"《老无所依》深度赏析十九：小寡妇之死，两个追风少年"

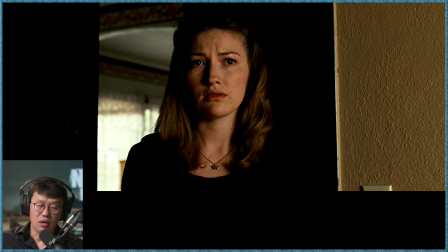[24:32]
这一段话我要跟大家讲完电影之后的分析我好好跟大家讲一下其实我认为原著比他精彩得多然后比他当然长很多关键是说整个的信息是完全不一样的就和上一场戏里头贝尔警长去找Alice然后柯恩兄弟把这个上帝没有进入我的人生的这个话本来是Alice说的然后把他硬压到贝尔警长嘴里头说出来我就觉得完完全全改变了原著希望能够表达那个意思蛮拧这个是错的这个地方我觉得他最错的地方是说把最精彩的一些Anton Shiger的一些哲理哲丝般的输出全部都拿掉了为了电影可以理解但是他把这个信息同时完完全全抹去我觉得非常可惜
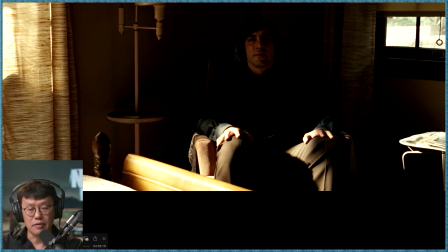[25:26]
等一下跟大家讲这个OKAnton Shiger的这个设置和书中也不太一样但是从镜头上我觉得很有意思说这个不是一个特别好像很美的镜头对不对actually这个是一个非常ugly的镜头但是我觉得非常好的缘故在于
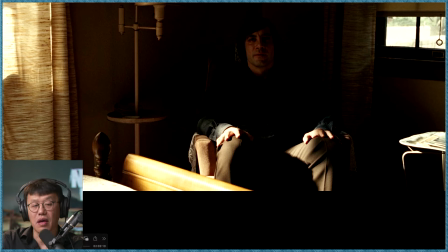[25:43]
它非常好的表明了这样的一种and on这旁边都是光源左边右边都是光源在这个床上也是有反光这边小table上也是有可能最黑暗的这个地方也不够让它能够完完全全坐着但是它强行的挤入了这样的一个黑暗
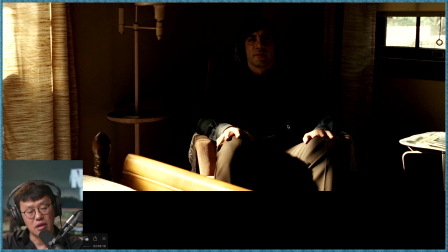[26:04]
光明围绕着他而他就要待在黑暗里头这就是圣经新约上那句话光照在黑暗里黑暗却不接受光或者是不明白不晓得光他不知道到底好是什么
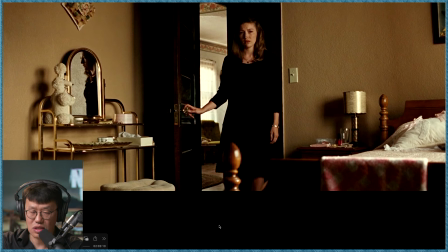[26:20]
反过头来给了卡罗进一个中景广角不算是特别广的广角然后整个这个房间
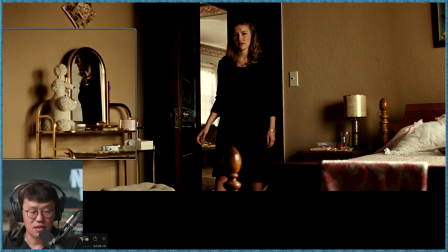[26:30]
我们再看再一次出现这个狗这个狗的形象就说你们你们这个圈养的狗和之前你们看到那些狗的差别这个你的理想中的精神家园和这个世界的现实之间的这种
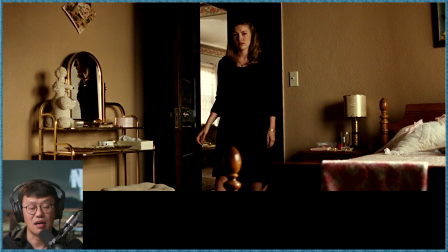[26:47]
铜钩是多么多么大然后这么简陋的一个梳妆台
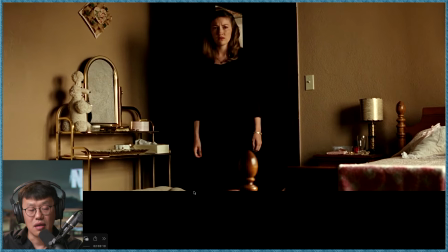[26:52]
卡拉尽自己的房间他平时的时候是对镜书花黄
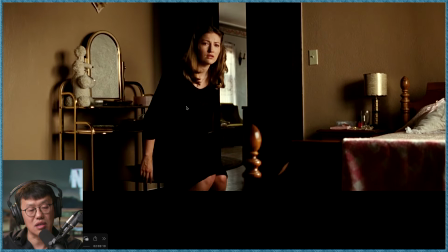[26:57]
现在没有在精神去看自己那种镜中的模糊的脸了
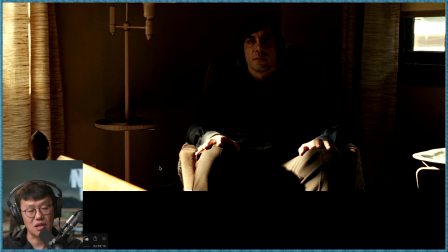[27:03]
他背着坐在自己的这个小椅子上开始了一个真正关于生死的对话
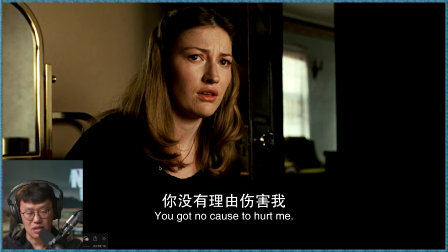[27:10]
Anton Shiger然后再切Torra Jin的中井特写然后他已经意识到就说可能这是一个关于死亡的事
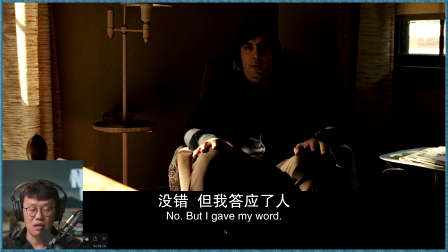[27:20]
你没有理由去伤害我Anton Shiger说No, but I gave my word我是可以没有找不到一个特别理由只是因为你的错误我要伤害你其实不是你的错安藤史格尔也同意
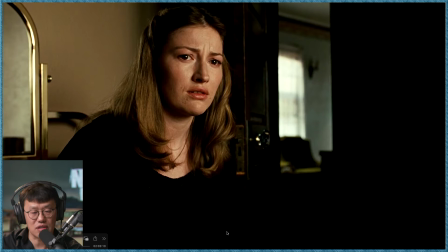[27:35]
但是他说因为我已经说出来这句话他这个话的基本上的意思是说我对着别人说出来这个话对着你老公说出来这个话
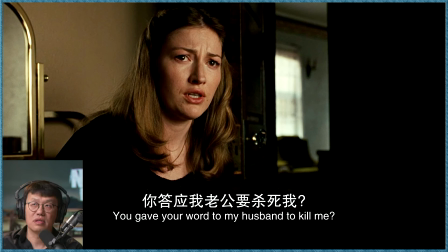[27:48]
康罗进在这个地方不明白是说你为什么要跟他说起来我的事我们观众知道而康罗进不知道安藤史格尔就在这个地方
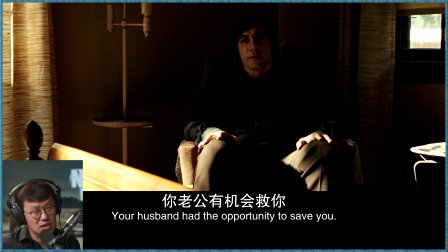[27:59]
非常的去很模糊的把这个事情讲了一下感觉是说这个事情的错错不在安藤西格尔自己而是在于说鲁艾伦说因为你丈夫当时为了他能够取一种虚假的也好或者是说自大的一种正义感或者说对自己能力的一种错误的评估他不愿意臣服在我的面前我当时跟他说的是说你把钱拿过来我还是要杀你的但是你把钱拿过来你是肯定死但是我至少不杀你太太这是他当时开的条件当然是一个没有办法能够接受的条件任何人都没有办法